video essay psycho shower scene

Alfred Hitchcock is often referred to as the master of suspense,
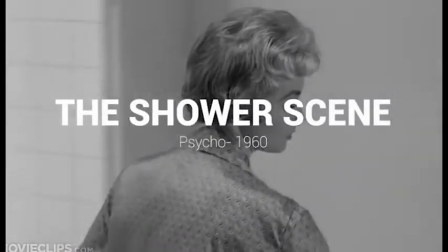[0:12]
and this is demonstrated in one of the most famous scenes in cinematic history, the shower scene from his 1960s hit Psycho.
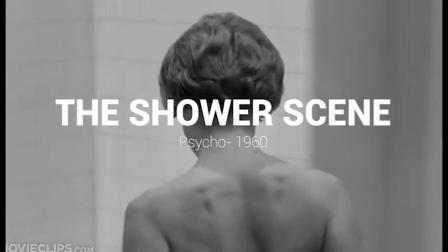[0:20]
The scene was revered for both its editing and sound.
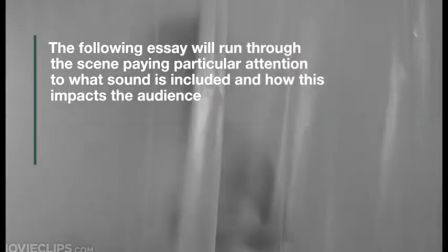[0:23]
The following essay will run through the scene, paying particular attention to what sound is included and how this impacts the audience.
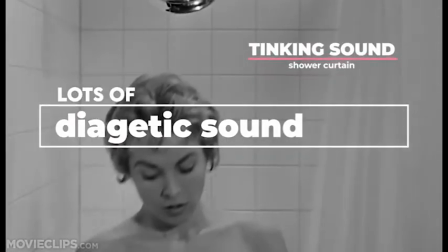[0:33]
The scene begins with diegetic sound, the tinking sound of the shower curtain being pulled, the turning on of the taps, and then the rush of water.
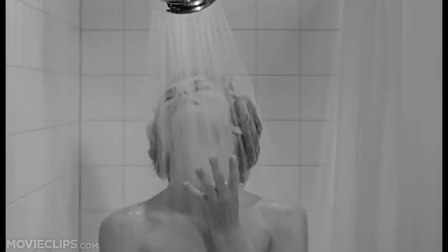[0:42]
The sound of the shower is the only thing that can be heard as Marion steps into the bath, giving the scene an unremarkable quality to it.
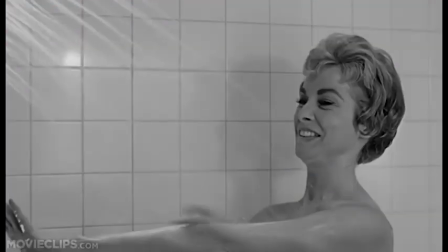[0:50]
There is nothing in it that would signify what is coming to the audience.
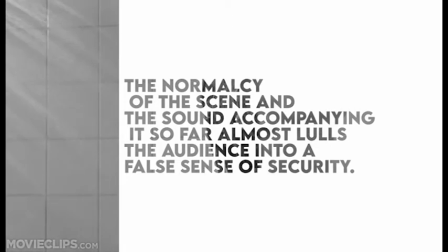[0:54]
The normalcy of the scene and the sound accompanying it so far almost lulls the audience into a false sense of security.
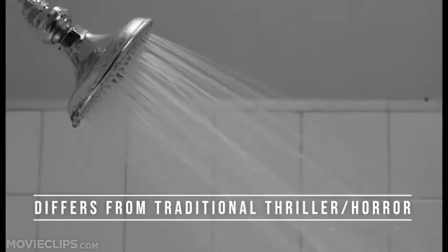[1:01]
This differs from traditional thriller horror films,
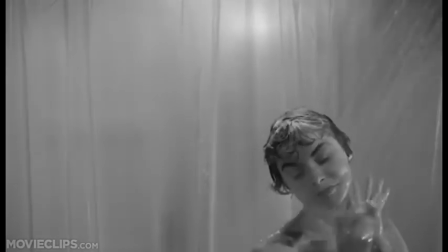[1:05]
as non-diegetic sound in the form of suspenseful music would often come in earlier in the scene to build a climax, but here, Hitchcock has intentionally left this out, making the events to follow all the more surprising and thrilling to the audience.
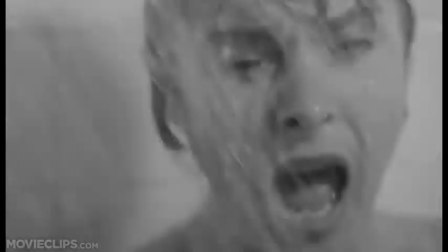[1:19]
The first image we have of the killer appears as he pulls back the curtain, raises his knife above his head, and suspenseful music begins to play.
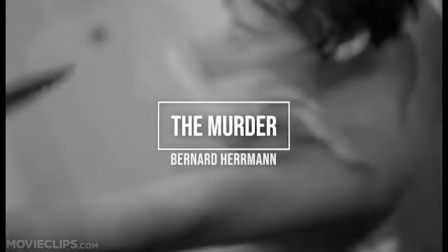[1:27]
Specifically, what is played here is the famous track titled The Murder by Bernard Herrmann.
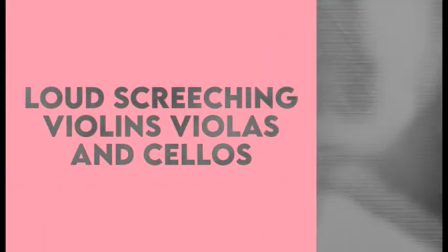[1:31]
This track consists of loud screeching violins, violas, and cellos, creating a piercing sound that closely resembles a human scream.
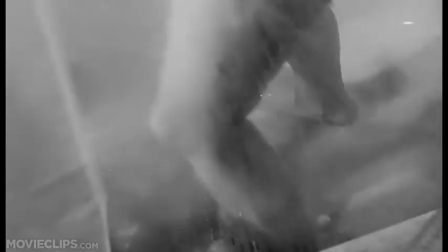[1:38]
This combination of image and sound signifies to the audience that this is someone who they should be very scared of.
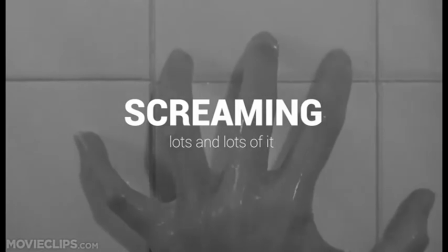[1:44]
The next simultaneous sound we hear is Marion's screams, adding to the creation of a very piercing, unsettling, and uncomfortable soundtrack.
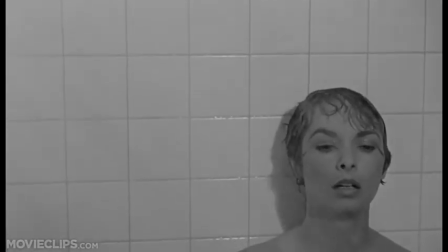[1:51]
Even though we don't actually see Marion get stabbed, the inclusion of stabbing sound effects creates a visceral and disturbing experience for the audience.
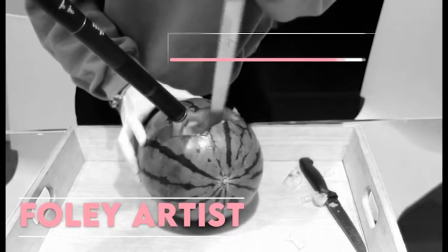[1:59]
These sound effects were achieved by a Foley artist stabbing a watermelon many times, and the result is a very realistic sound effect, adding further shock value to the scene.
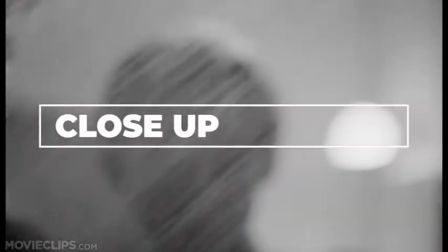[2:08]
Again, in combination with the close-up of Marion screaming, the blood flowing down the drain,
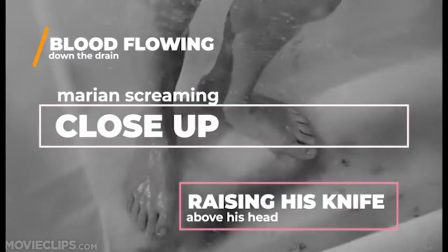[2:12]
and Norman repeatedly raising his knife above his head, the audience is left with a very shocking and scary scene.
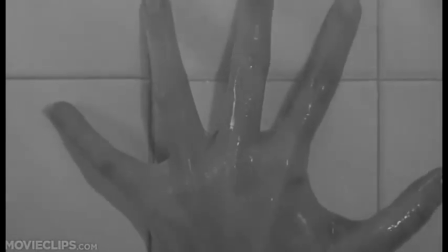[2:19]
When Norman leaves the bathroom, so too does the high-pitched sound. Instead, it is replaced with a slower, deeper melody.
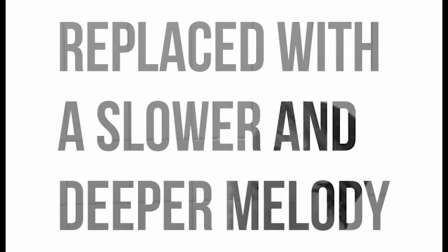[2:25]
This signifies to the audience that the scary part is over, as they are now left with the dying Marion.
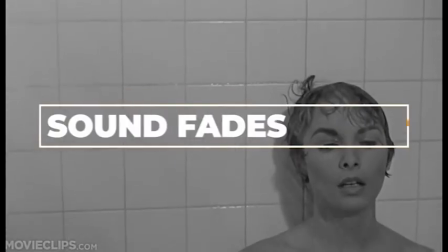[2:31]
The soundtrack fades as Marion slowly sinks to the floor.
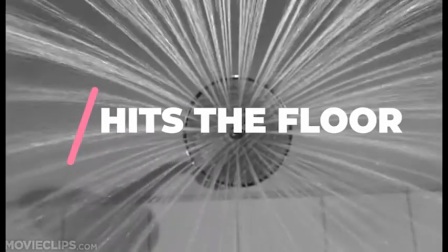[2:34]
It finally stops when Marion hits the floor and the scene returns to the same diegetic sounds it began with.
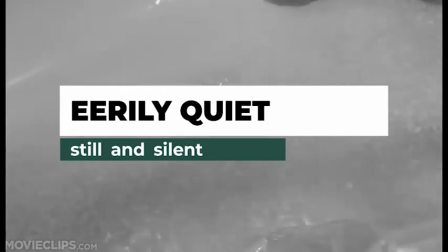[2:41]
In contrast, the scene feels eerily quiet, still and silent, almost as the audience is left to sit there and reflect on the brutal scene that they have just witnessed.
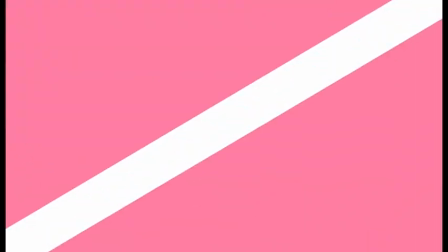[2:49] What the hell was that? What are you doing? What are you doing? Hey!
Like the stabbing, this part of the scene feels like it goes on for a bit too long.
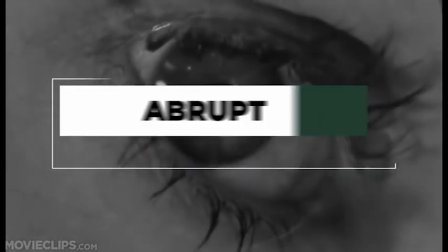[2:57]
The length adds to the audience's discomfort. They have just been confronted with an abrupt and shocking murder scene, and now they are left to sit in what feels like silence,
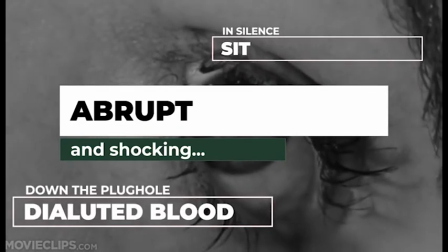[3:05]
watching diluted blood fall down the plug hole and given close-up images of Marion's dead eye.
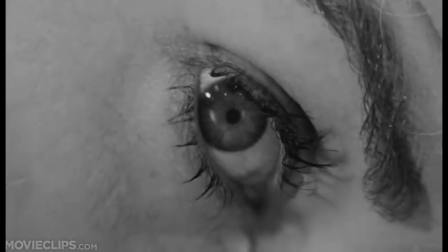[3:10]
Ultimately, the sound here functions to create a scene of tension and terror within the audience, and the skill with which it achieves this is why Hitchcock is seen as being one of the greats in film directing.